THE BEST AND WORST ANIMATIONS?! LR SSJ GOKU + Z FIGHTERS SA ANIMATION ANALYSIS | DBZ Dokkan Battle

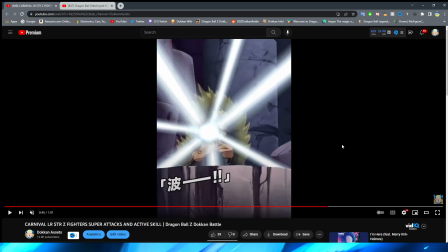I'm going to watch this section on loop after this video like 1,000,000 times, I promise you. But yeah, then we pose, right? Or I guess I should say we pause, right, in the camera's movement to now go sort of behind Goku here.
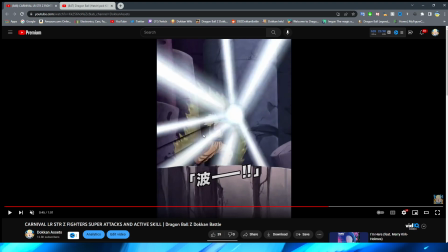And he obviously moves his hands forward. It's kind of hard to see because obviously the Kamehameha is moving forward. And immediately he whips his hands forward, which is really cool, right? Definitely like this. I like how the Kamehameha is also a little bit more white, which again I believe is accurate to the source material.
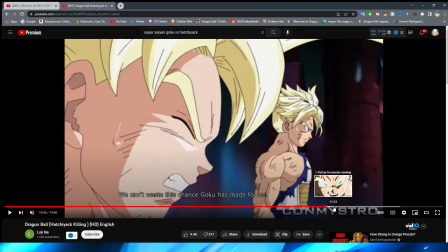Which again, we'll sort of take a look at that in a second here because we actually do have it here.
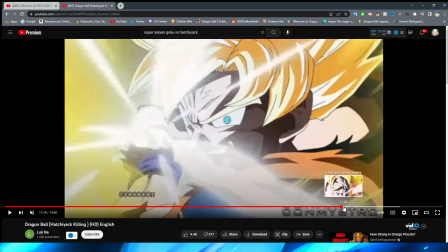As you can see, right? Let's go forward a little bit. I don't want to get copyright claims, so I'm going to have to just skip through the video a little bit. But yeah, Goku's expression is like spot on here for what they had it.
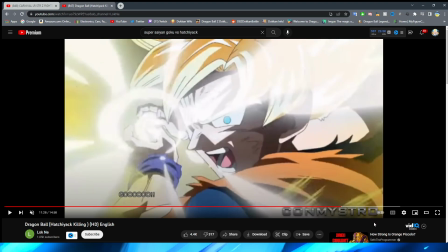And again, the lighting effects that they had on the Kamehameha are spot on. They absolutely nailed it 100%. I don't know if I can find that shot with a little bit of rotoscoping there.
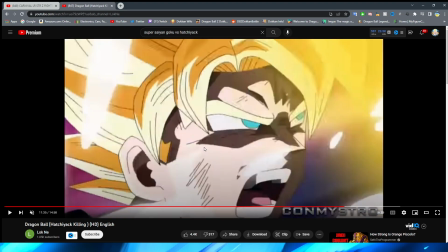I do kind of wish, I will say, it is a little bit of a shame that they didn't do this for it, because I think this would have been really cool, right?
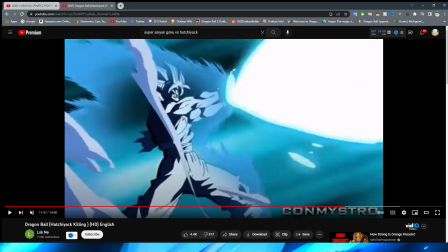With him bringing his hands forward with this angle. But I still really like this.
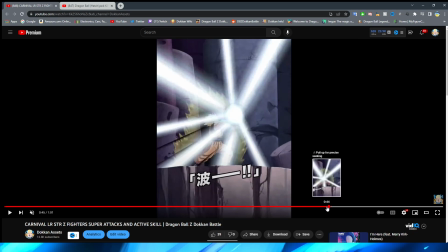And maybe that is kind of what they were trying to do with this. But obviously it is a little bit different for sure.
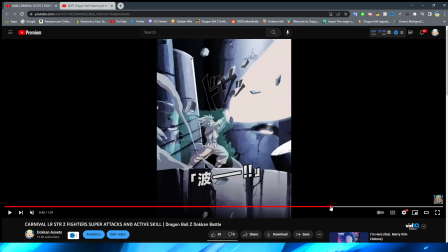Love these effects of the impact frames in between here,
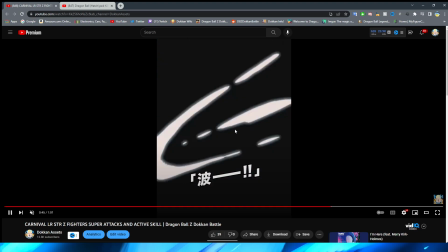sort of representing the Kamehameha firing off and then everything being coated in blue.
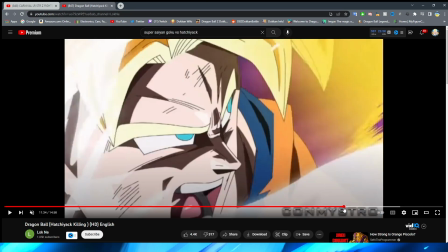That is really cool. And that is quite literally what they do here, right?
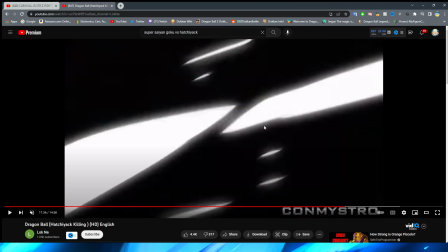Before the Kamehameha, they have these impact frames when he lifts his hands up and then it turns blue.
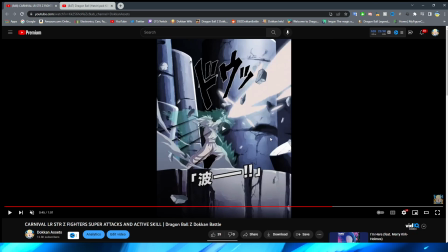That's awesome. Literally perfect to the source material, right? This looks so good with the Kamehameha beam, bro.
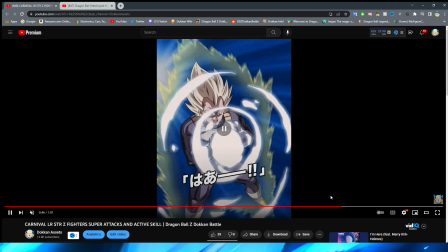The beam. This is how you do a ki blast effect, ladies and gentlemen.
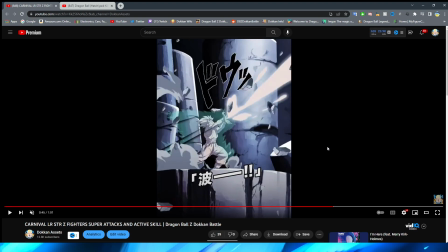This is what I always talk about in animation analysis videos, where there's these essays where it's like, and it's just like blue line that grows bigger and smaller. This is a Kamehameha, ladies and gentlemen. That is what Dokkan animation should strive to look like. Look at how good that looks.
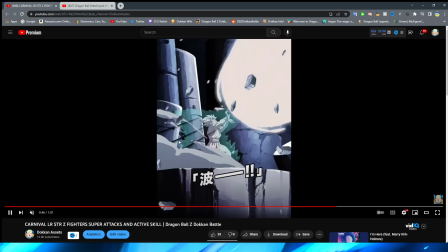Oh man, the smoke effects in the rock, needless to say, also look fantastic.
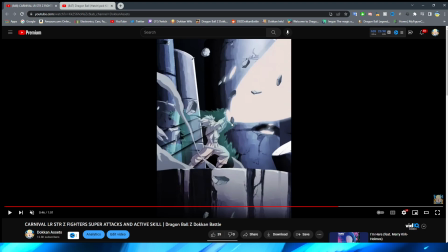I really like too how they also color his aura blue, which, I mean, you know, literally accurate to the source material.
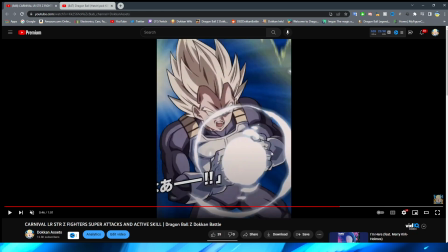You know, makes sense. Then we transition to Vegeta here. I will say the beginning is a little bit weird because like the way that the ki blast forms in his hand does look a little bit strange.
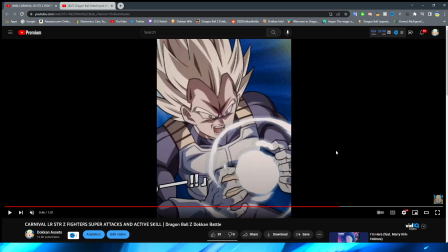However, again, for some reason this art style like heavily reminds me of Buchigiri Match in terms of like the card art.
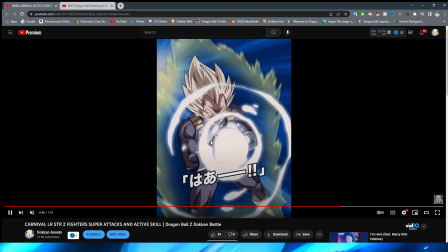But yeah, the ki forms in his hand. I love the ki here too. Oh my gosh, the ki looks so cool.
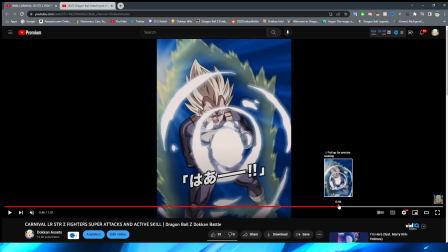The ki, the way that it forms in his hand, again, it like feels like actual energy rather than just, ooh, funny little circle, you know?
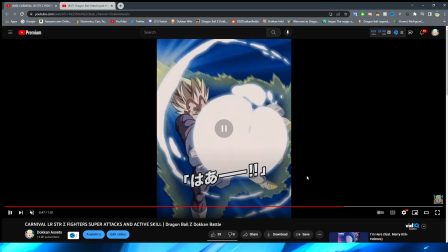Looks so cool.
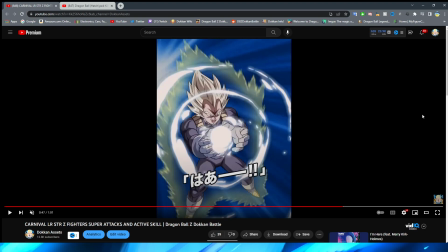I will say, it is a bit of a shame as well that the ki, even though the ki does look really good, it is a bit of a shame that this animation is kind of covered up by the ki. Because this looks really good, even though there is a quick frame change here, or I guess position change, right, with his arms, that they literally just change immediately like this.
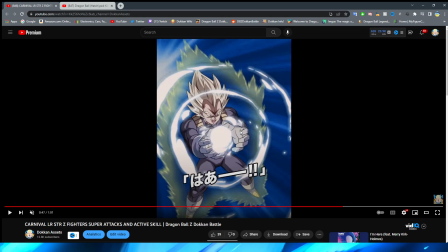I don't mind it too much because you're kind of focused on the ki anyway and you don't really see it as much.
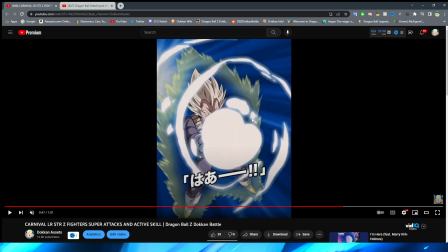But then, right, even though there is a definite, like,
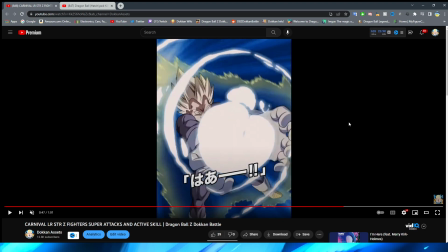this is very awkward if you notice it, even though it is quite masked by the ki, right?
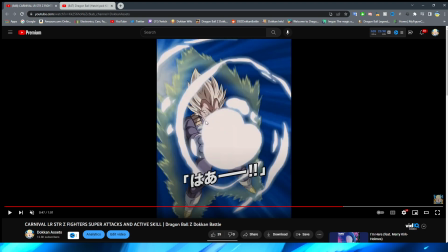You can see even Vegeta's expression change a little bit, like he's a little bit more serious here. And then you can see here just the edge of a smirk when he changes here, right?
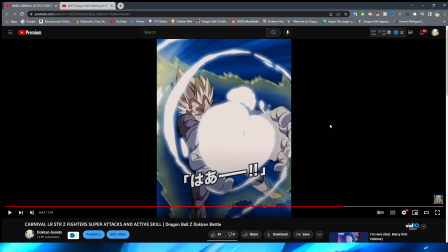You can see that little smirk and expression. But this angle is so cool. I really like the perspective on this, where obviously you're closer to Vegeta's hands, so the rest of him looks farther away. I almost wish that the ki wasn't here for a couple frames, even though I love the way that it looks. So just so we can get a better look at this Vegeta, because this Vegeta looks really sick.
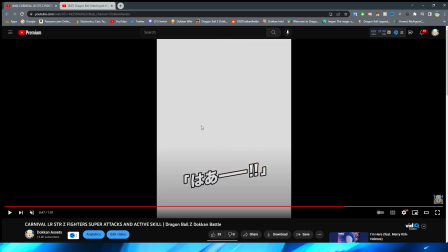Yeah, so then we have it zoom back a little bit, and he actually fires off the blast.
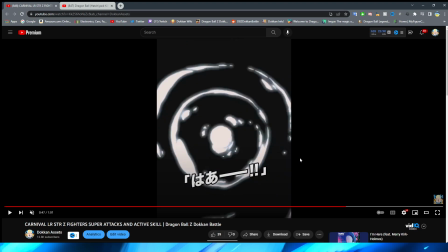Look at these fantastic impact frames, bro. Oh, it's so good.